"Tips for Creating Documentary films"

So where possible, I tried to work as best I can away from it. didn't really help that the location was sun facing also i used sunseeker app when
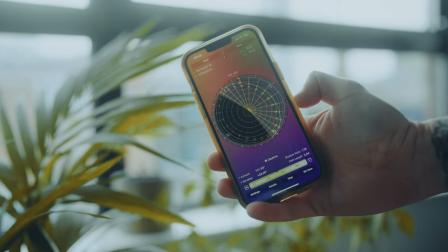(3:45)
i got there to see where the light was coming but the sun was really really low that morning and it started to blast through and
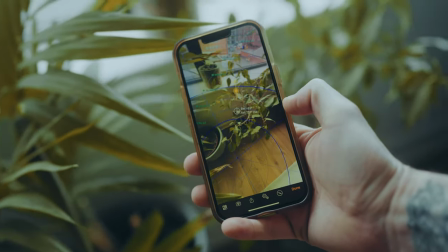(3:53)
it was in and out of the clouds and when i was there capturing the interview it was hard to keep a consistent look across the interview especially with this stained glass kind of colors and this is why when filming the interviews in locations like this you want to control the lighting as much as possible but when you are working on your own it's hard to like black out everything and light everything as you want.
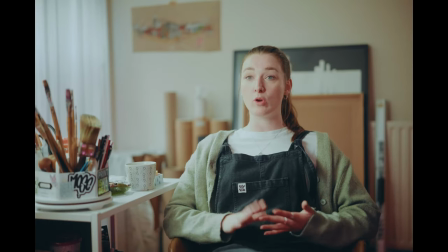(4:15)
So this did cause me to cut the actual main talking head interview out of the film as the light was just too varying in the shots and I decided to chop it all out which I actually did prefer. So this is a great reason to catch as much b-roll as possible when you are filming because sometimes you're going to need that to make better creative decisions back in post if you have issues like this.
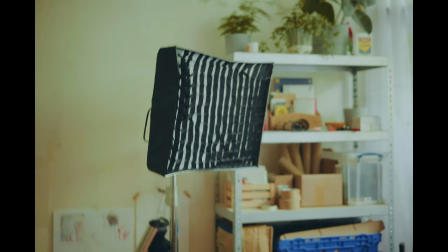(4:37)
Now I used a small falconized panel to wrap the light and just boost the natural lighting in the room when I was doing the interviews and doing the shots.
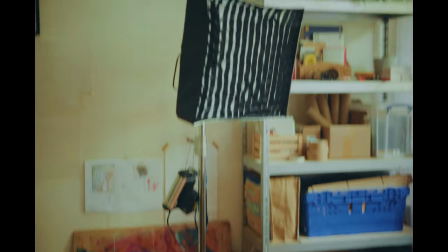(4:45)
I also had a negative fill floppy flag to help take some of the light away
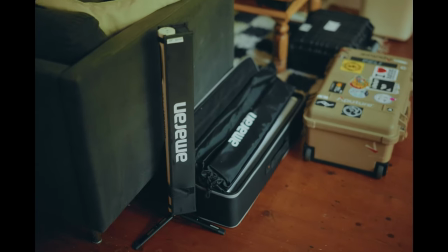(4:50)
on the other side of Abbey when I was doing the interview and some of the shots in the frame. As the room was like, like I say, it was like really, really bright and the walls were cream color and it almost got the horrible greenish tint on the shot. So actually I was really pleased with some of the shots that I got out of the studio in the end considering the lighting issues that I was up against. Now when it came to audio I actually went with the Sennheiser AVX mic system straight into camera.
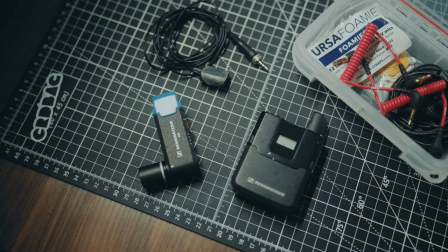(5:16)
I've got two sets of these that I always carry with me. I keep the Sennheiser AVX system in my kit because they work on a different frequency to the road system. So if I have a problem with road system i know i can flip over to the avx system and that's something that is really really useful to be able to quickly change if you are getting issues so that's just a little tip for you guys working in different locations with so much wi-fi in the world and everything like that it can really interfere with some of these mics i laved up abby and allowed me to basically hit record and follow her around and chat and this gave me some really nice flowing dialogue and bits to utilize in the film.
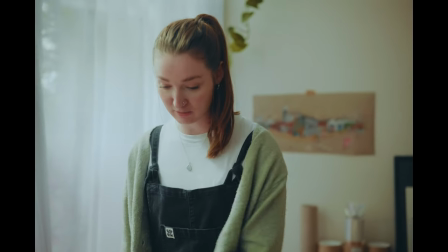(5:54) And this is me sort of moving on to the next stage of life. It's an archway.
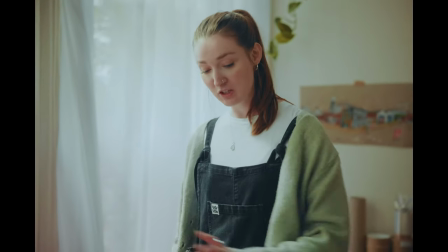(5:59) So I'm sort of, and it's windy, I'm getting drawn through to the next sort of part of my life.
I love doing this as it adds a whole new perspective to what would be a standard sit-down interview feel. Having that dynamic chat with subjects while they're holding and looking at objects, looking at artwork,
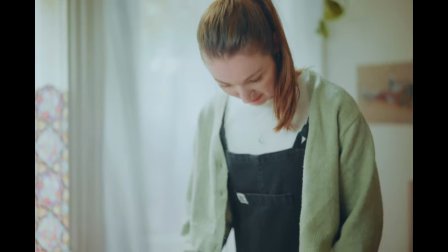(6:15)
really adds that new connection to them because it almost allows them to forget that you're actually filming them. and
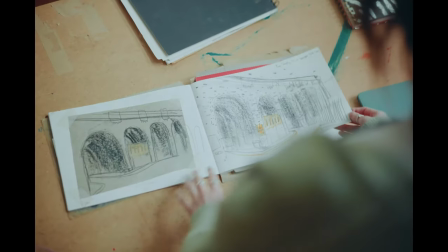(6:20)
this gives some great bits for your films and I'm actually going to say it's a really good idea
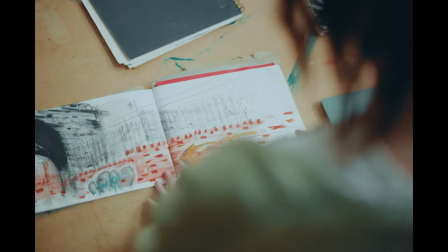(6:25)
to maybe start off your film if you've got someone who is actually nervous instead of just sitting them down as throwing the camera straight
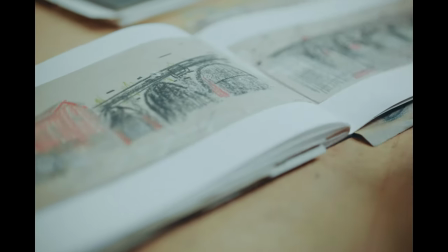(6:32)
in front of them you could just lav them up mic them up and then just walk around and follow them have a chat about stuff and you'll get some really good stuff without them actually feeling the pressure to talk directly to camera because some people that is not an easy thing to do and it takes a little time to warm them up so sometimes you could just maybe mic them up walk around talk to them about objects and stuff like that just get to know each other build that rapport and then you can go and do that sit down interview and they're going to feel a lot more comfortable so i'm just going to talk a little bit about the pre-production and how i went about this i use millenote a lot i know
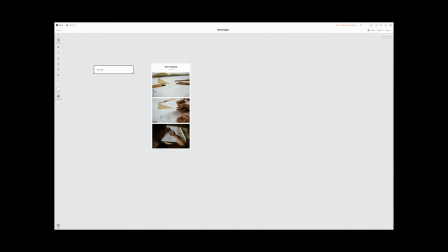(7:08)
everyone uses millenote but it is really really good tool you can actually board out get all the ideas together but this project was fairly straightforward for me i
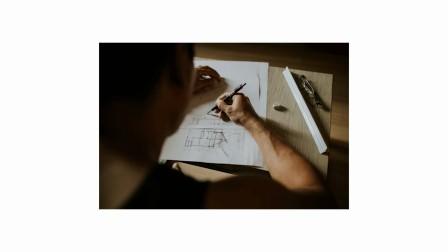(7:16)
kind of knew the direction that i wanted to go and I ended up just finding some screenshots of processes of art and documentary photos of
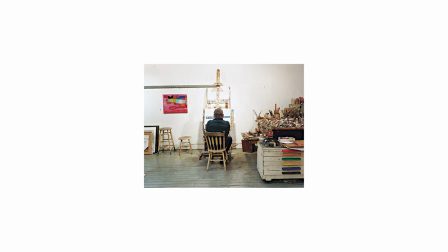(7:25)
art so I could see the kind of angles that I'm thinking of getting and once I kind of got that idea together it was purely just making some really good questions
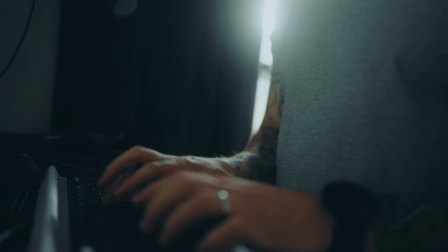(7:32)
that I knew was going to trigger Abby to talk about certain things and certain angles to her artwork so I just ended